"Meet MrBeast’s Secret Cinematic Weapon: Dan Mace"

Whatever we upload, I'm fully leaning on him. So if the video is God tier, it's because of him. If the video is the worst, it's also because of him.
This is Dan Mace, and he is the only person Mr. Beast trusts to make his most cinematic videos.
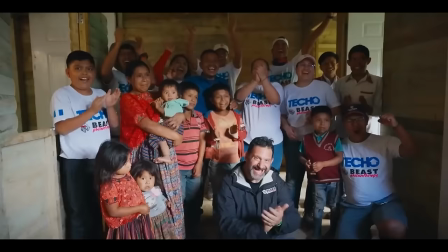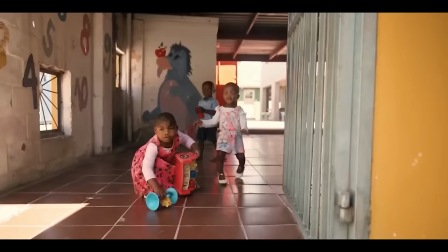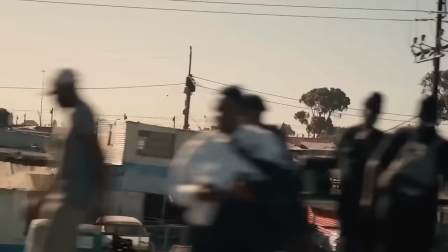If you listen very carefully,
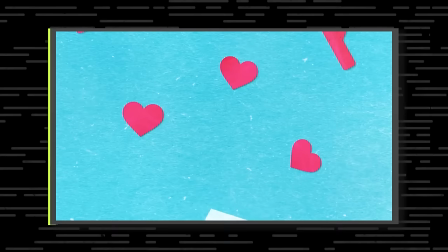[0:33]
you'll start to hear a key come in and we then will move into a diegetic that we've recorded of women singing.
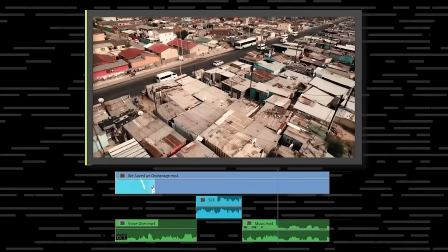[0:41] And save the place that they call home. That is so cool, bro.
Was there any moment where you were working on an edit, you disagreed with Jimmy? We've never actually once had a debate about anything. He lets me be with my filmmaking stuff. He goes like, if you like that part, keep it.
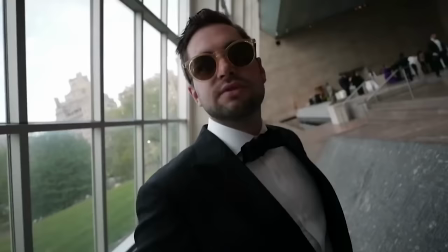[1:02]
But Dan had to train his voice and vision by working with YouTube's biggest creator before MrBeast, Casey Neistat.
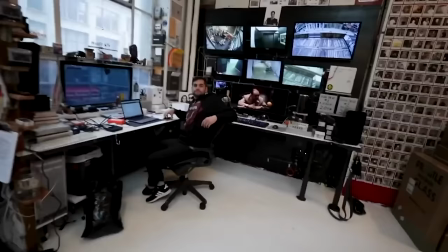[1:10] This is Dan, by the way. Dan is like a creative genius, partner in crime. He is brutally honest, you know?
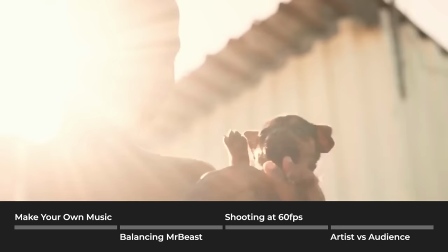[1:17]
That taught me how to swallow my ego. In this interview, Dan teaches us how he's elevating Mr. Beast videos to a cinematic level.
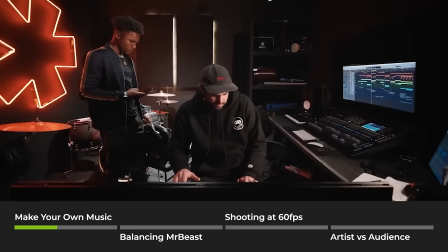[1:26]
I don't know what to say. We score everything. So any Beast philanthropy film you've watched, this has all been scored by us.
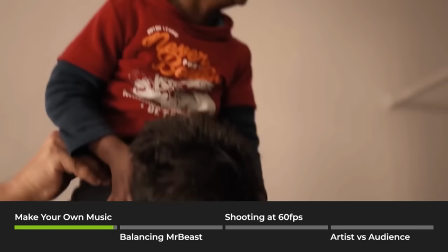[1:33]
No way. Wow. We got huge, bro. No! Only the big budgets do that.
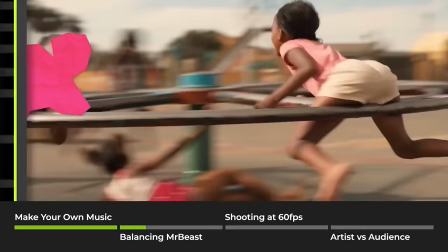[1:39]
That little moment where it's like, Jimmy is talking and then there's a beat of silence and then we kind of hear the kids playing.
Because it would severely impact the lives of hundreds of children.
Here is the story and then like here's the people that we're doing it for and so like let's take Jimmy away for a second and it's just for a split moment focus on the kids.
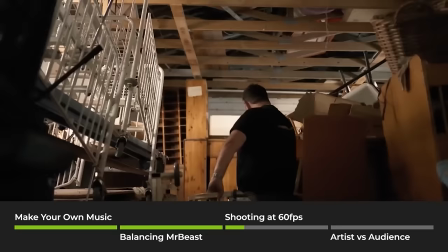[1:57]
We always shoot everything at 60. What happens is he like, I'll be like walk down this thing and he's just like walking.
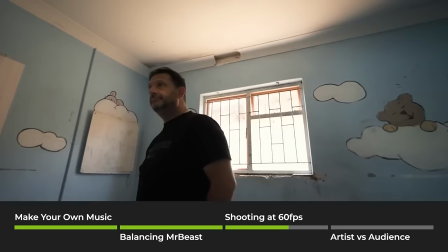[2:02]
I'm like look up. But when we slow it down it seems like he's very concerned about whatever.
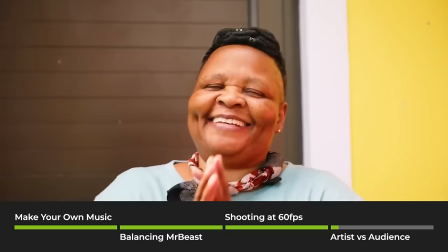[2:07]
So he's just looking there and then we can place something there. He can be looking down and we can place someone there or something.
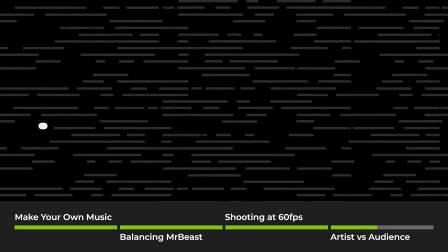[2:13]
You could essentially put his stuff on Netflix and we wouldn't know the difference. The best films that we make is the ones we find that place in the middle.
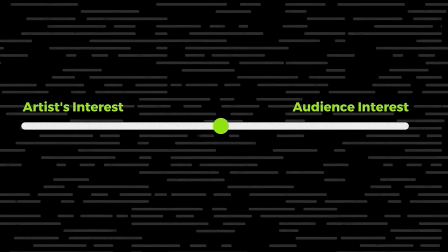[2:19]
What we want to express in artists, what the audiences want to watch, find that place in the middle. And I think that is the perfect YouTube video in my opinion.
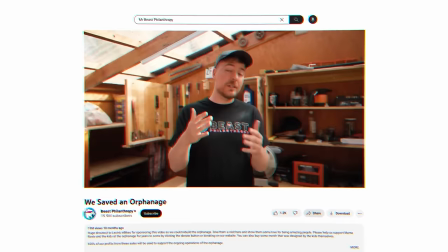[2:30] To get these kids the same opportunity and basic necessities that me and you take for granted. and save the place that they call home.
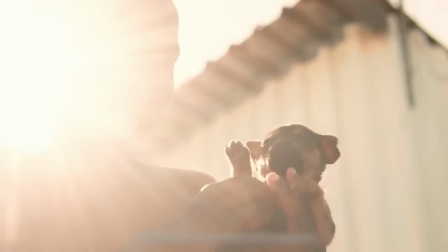[2:40]
Beast Philanthropy was a really great channel. And then out of nowhere, this really cinematic, like, fuck you, great filmmaking just like came out of nowhere on that channel. That was you coming on the first time in the Beast Philanthropy video. I want to know, how did you make that video? Or they phoned and said, do you want to do one video for us?
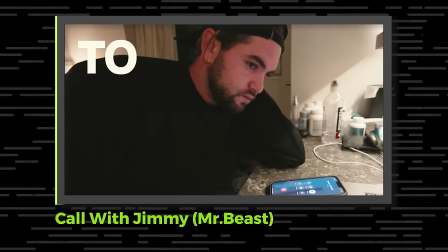[3:03] Hello. Yo, dude. We didn't even have a really catch up since that South Africa trip and I'm really, really excited to see what the f**k happens if we let you just take the leads on a video.
And with the chance that that philanthropy video would then turn into longevity of the chief creative officer of philanthropy.
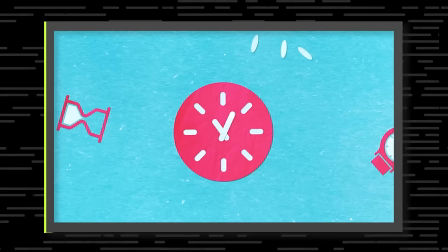[3:22]
So I worked really f**king hard to make sure that it was good.
It's ticking and we need to act fast to get these kids to think...
Just the subtle animations. I mean, looking at these ones now, they're really sh** in comparison to where we're kind of getting now. It's very simple, like the papery textures. I want to combine the two worlds.
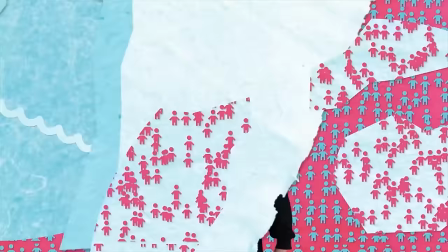[3:40]
You'll just see like the paper fold overlays.
There are 153 million orphans globally.
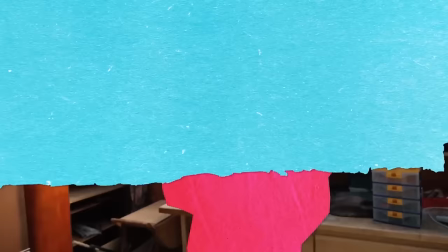[3:45]
This is the first thing we did that I sent to Jeremy.
Electricity, water or toilets.
It's a great way of visualizing the problem. You can do like, there are 20 million people doing this and you can like throw in a number and it's like, we don't pay attention to those numbers anymore. For here, it's kind of just helping me understand the problem on such a grand scale and bringing it back down to a simple concept.